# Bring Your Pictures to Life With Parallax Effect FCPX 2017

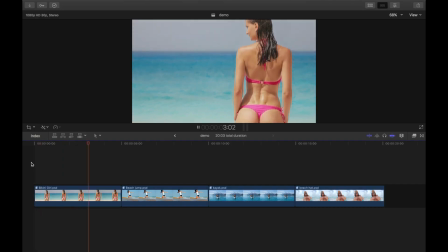(0:02)
Hey guys, what's going on. Welcome back to my channel for another Final Cut Pro tutorial. Today we're going to take a look at how we can fake a parallax effect in Final Cut Pro.
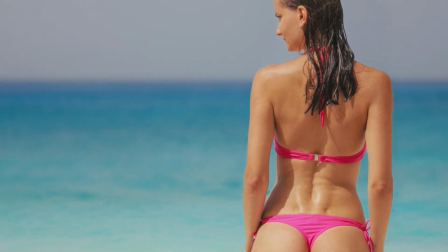(0:12)
Much like the Kent Burns effect, the parallax effect adds movement to your still image to animate it, and it adds depth to your image by separating the foreground and the background.
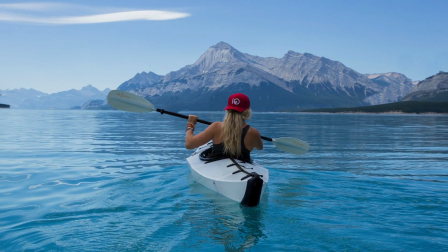(0:21)
This effect is normally achieved in after effects or motion by employing a 3D camera to move through a scene,
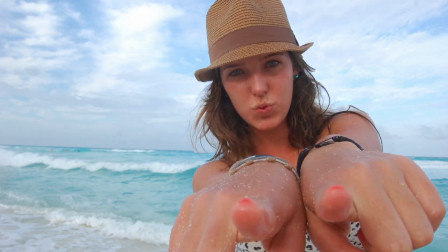(0:27)
but since Final Cut Pro doesn't have a 3D camera, we'll just have to fake it. Before we can animate our still image, we have to separate our subject from the background.
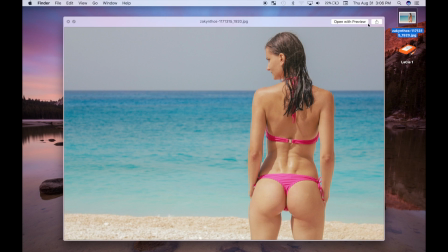(0:36)
For this I prefer to use Pixelmator, which can be downloaded from the app store for a very reasonable price.
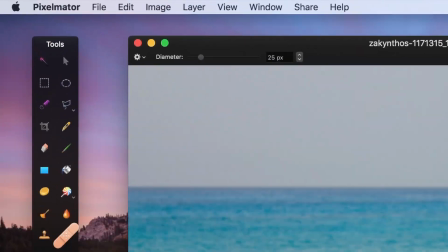(0:42)
Let's select our image and open it in Pixelmator. Once open, select the quick selection tool, and use it to select our subject.
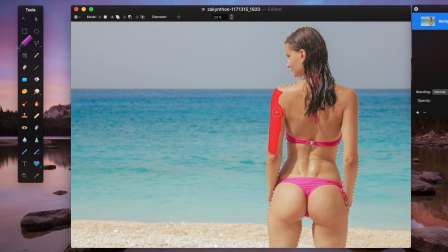(0:53)
If you need to add it to your selection, section, hold down the shift key to select the missed parts.
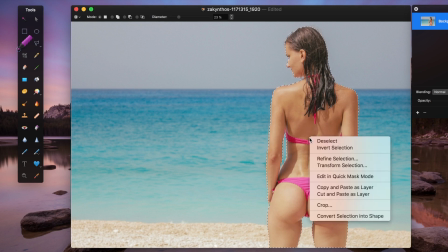(0:59)
Once our subject is selected, right click inside the selection and select cut and paste as layer.
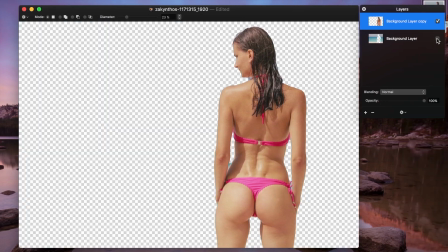(1:04)
This splits our image into two layers, one with our subject, and one with the background.
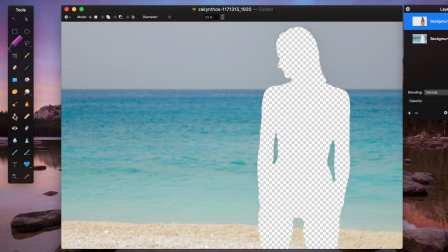(1:12)
Now let's deselect our subject layer, and use the clone tool to fill in the hole left by the cutout.
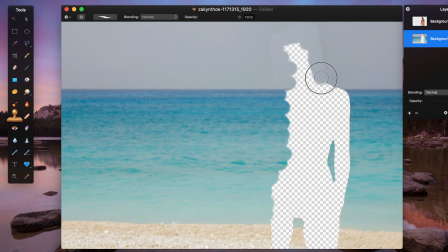(1:18)
This is an important step because when we animate our image, we want to make sure the background appears as one seamless image. image. We don't have to fill in the entire hole, just around the edges.
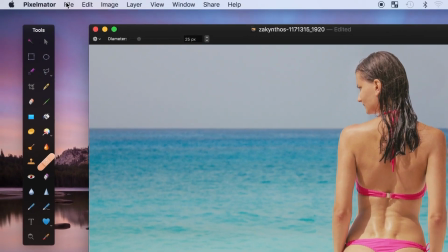(1:30)
Once done we can export our image as a Photoshop file by selecting File, Export, and selecting Photoshop.
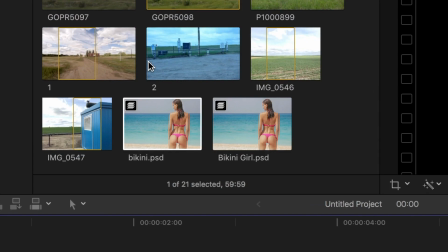(1:38)
When we import our file into Final Cut Pro, it appears with a layers icon in the top left corner.
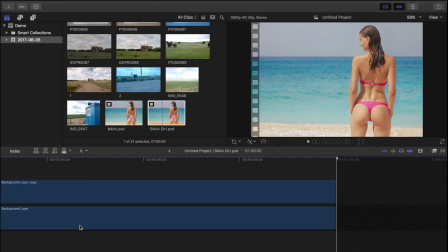(1:44)
Now if we drop the clip into our timeline, and double click on it, Final Cut Pro reveals the layers in the clip so we can edit them individually.
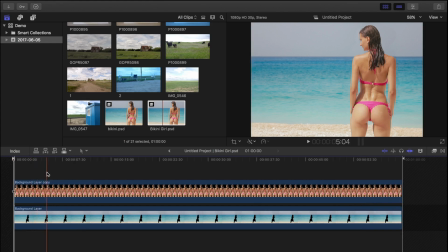(1:53)
Our default clip duration is 60 seconds, which is much too long. Let's set our playhead at approximately 5 seconds, select the blade tool, blade both clips, and delete the extra 55 seconds. Now let's select our subject layer and automate it by zooming in on it.
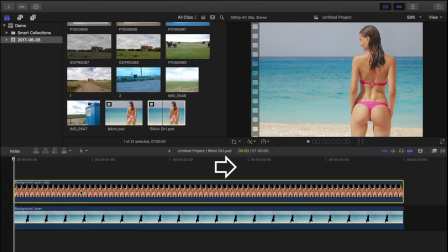(2:11)
Press the up arrow to move the playhead to the start of the clip, and the right arrow key to select the first frame in our clip. clip.
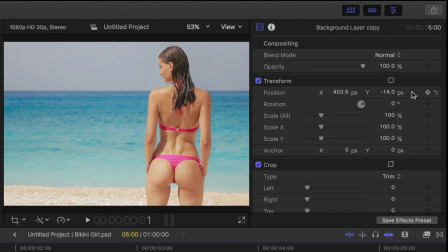(2:18)
Open the inspector, and in the transform menu, add a keyframe to the scale of our clip.
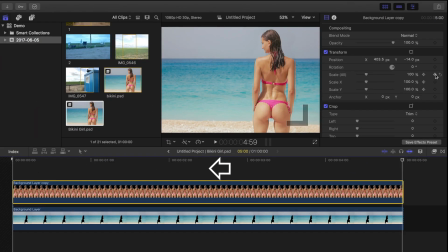(2:24)
Now press the down arrow to move to the end of the clip, left arrow to select the last frame, and in the inspector, enter 130% for scale.
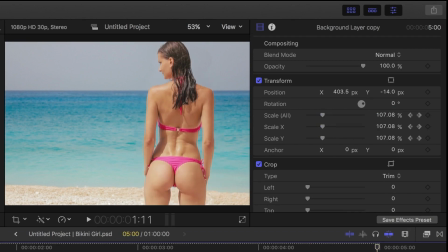(2:34)
Because we added a keyframe at the beginning, our subject will zoom in from the original size to 130% over the length of our clip.
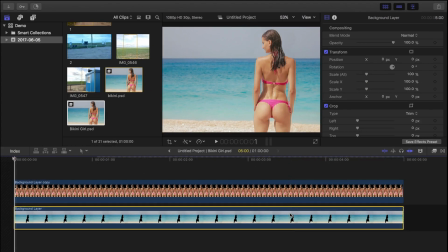(2:42)
Now let's select the background layer and apply the same animation to it.
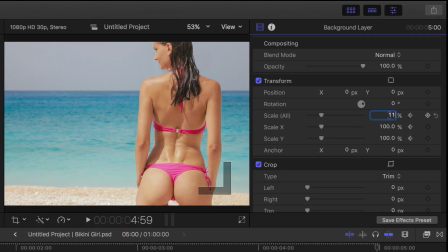(2:46)
But this time, select 110% for a final scale instead of 130. Scaling in at different rates will separate our background and the subject and add depth to our image.
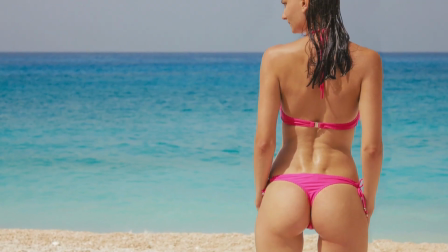(2:58)
Let's play it back and see how it looks.
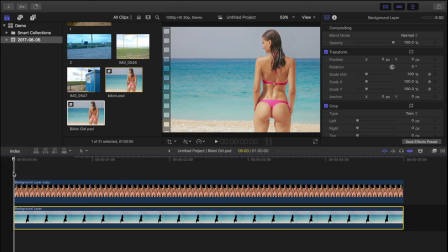(3:02)
Another thing we can do to make this effect look even better, is throw our background out of focus as we zoom in.
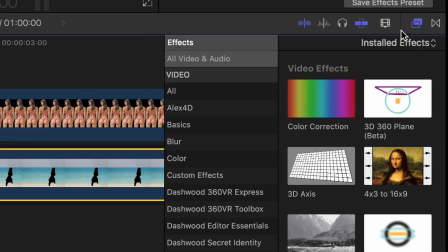(3:09)
With the background clip still selected, open the effects browser, select the blur category, and apply the focus blur to our clip.
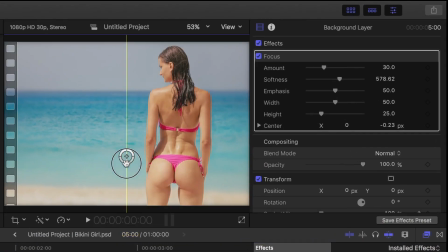(3:18)
Now in the viewer, click and drag the center button down until it's over the edge of the sand, since it's closest to the subject. And in the inspector, set the width to 100%.
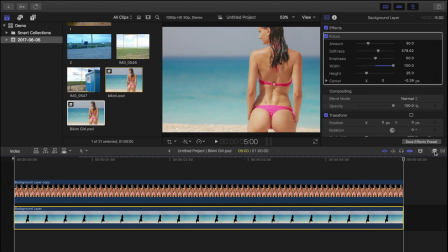(3:29)
We'll leave the amount at 30%, navigate to the last frame of our clip, and set a keyframe for the amount of blur.
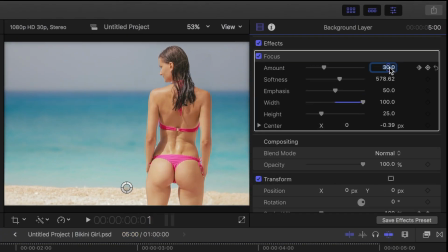(3:37)
Now let's go to the first frame in our clip, and set the blur amount to 0. Let's take a look and see what we got.
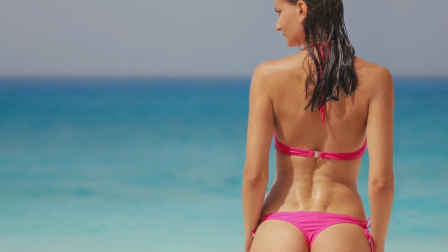(3:47)
By separating our subjects from the background, and animating them at different rates, we were able to take a still image, and add some movement and depth to it to make it much more exciting.
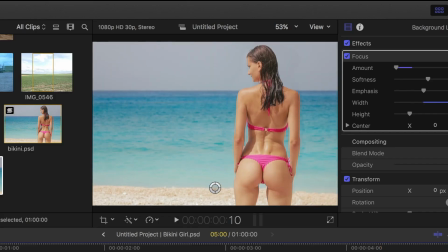(3:56)
And all this is possible by using a combination of Final Cut Pro and Pixelmator.
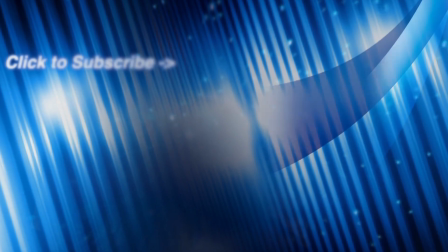(4:01)
If you enjoyed this video, please let me know by liking, commenting, and sharing this with your friends. Also make sure to check out the rest of my channel for more Final Cut Pro tutorials.